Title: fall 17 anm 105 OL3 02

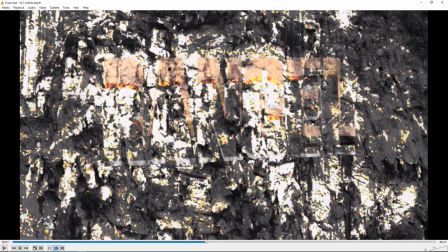Although it would be kind of cool if like it didn't fall at once, like if one letter broke off and another one, or even pieces of letters broke off. That would be kind of nice if you wanted to take it to the next level. But I definitely think it's very busy and super high contrast, so it's hard to see the text.
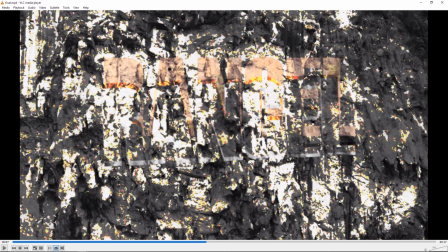So I think you need to not have it so high contrast. Okay.
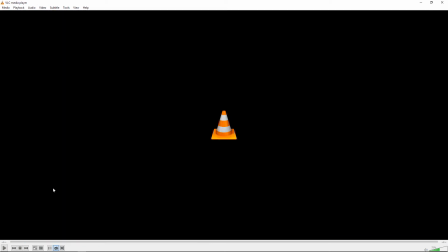Okay, we've got Michael.
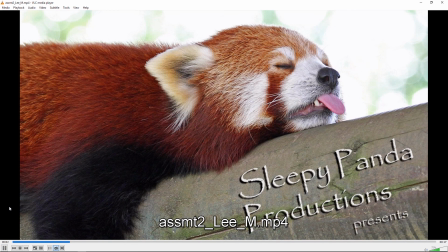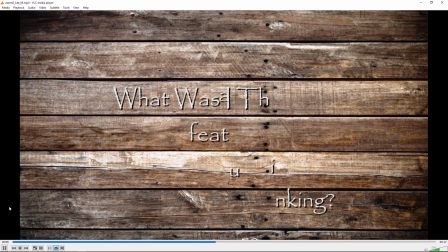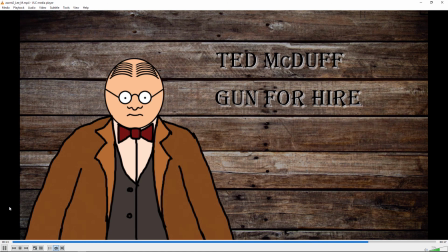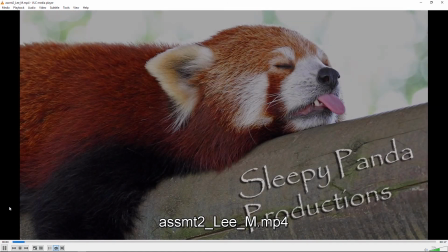Okay.
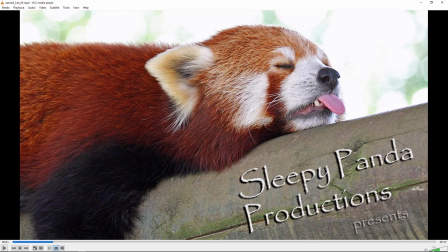Yeah, I like the background image. It's a cute photo. I think you might think of some kind of animation or something you could do to bring it to life.
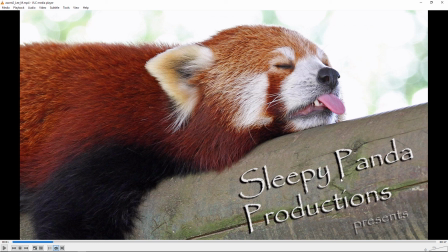I mentioned earlier some of the other ones that drop shadows are typically frowned upon amongst the design world for text. And also, I don't know if this is the Papyrus font, but it looks like the Papyrus font, Papyrus, whatever.
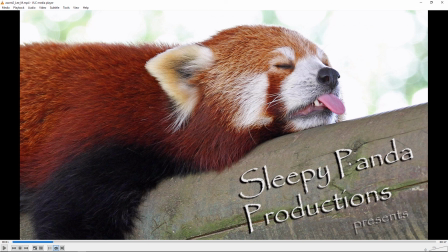And that's another one that's kind of, I don't know, it's sort of like the one every yoga studio uses or something like that. And people are kind of like critical of it. It might not be that one, but it's close enough to it that you might want to try something different. There's a little bit of a spacing issue here between the P and the A as well,
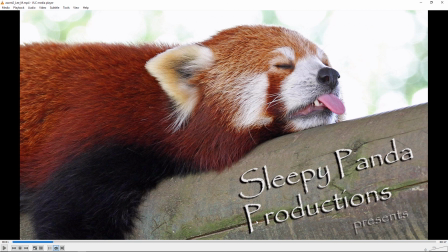and the P and the R. And that may have been how the font came out, but you should adjust the kerning manually then.
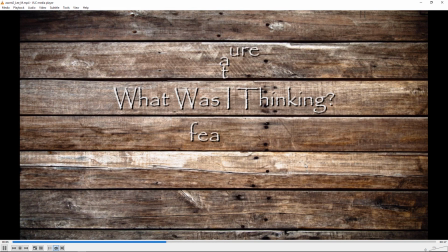Yeah, I'm thinking about some animation. And this works alright. Again, not a fan of the drop shadow thing.
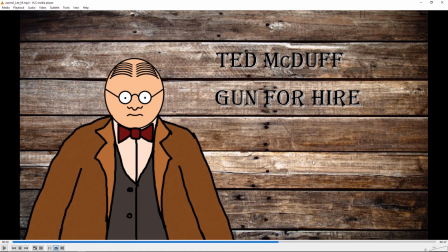But I guess what's sort of odd for me here is that, you got that cartoon drawing, and that's interesting. And it kind of works in the theme. But then you have the photo backdrop of wood, and I guess that contrast
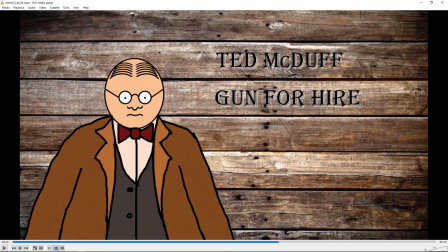I don't know, seems difficult. I think it would be better to have sort of a more, cartoon style wood background if you're going to have a cartoon character in front of it. But the two together are looking a little bit odd in this, so consider trying that.
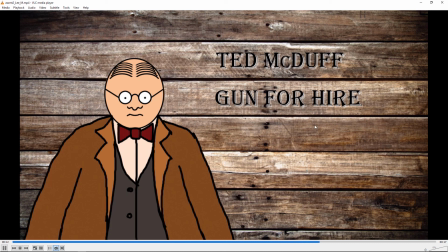And yeah, and I think this font works. That's more interesting. The black on black is a little bit difficult here, where that fades out.
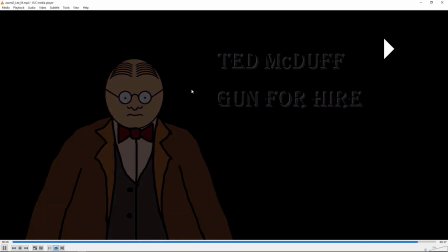So maybe instead of fading the background to black, fade to a solid color first, or just don't fade them down separately.
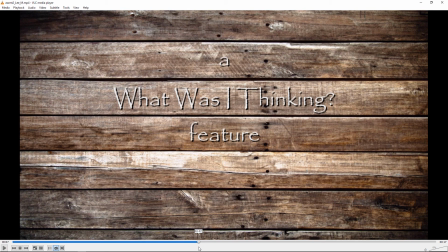Just fade everything down together, and you won't have that issue. But I would say try. The other thing is the cartoon background with kind of more areas of solid color might look a little less busy when you're dealing with a font that has this kind of narrow lines to it.
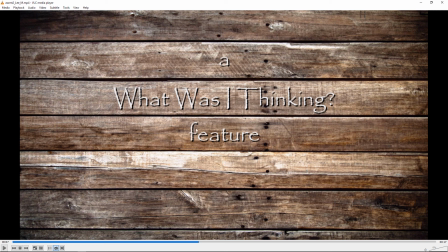The busy background makes it a little difficult to read, so a more solid color area on a cartoony wooden board look might work better for that.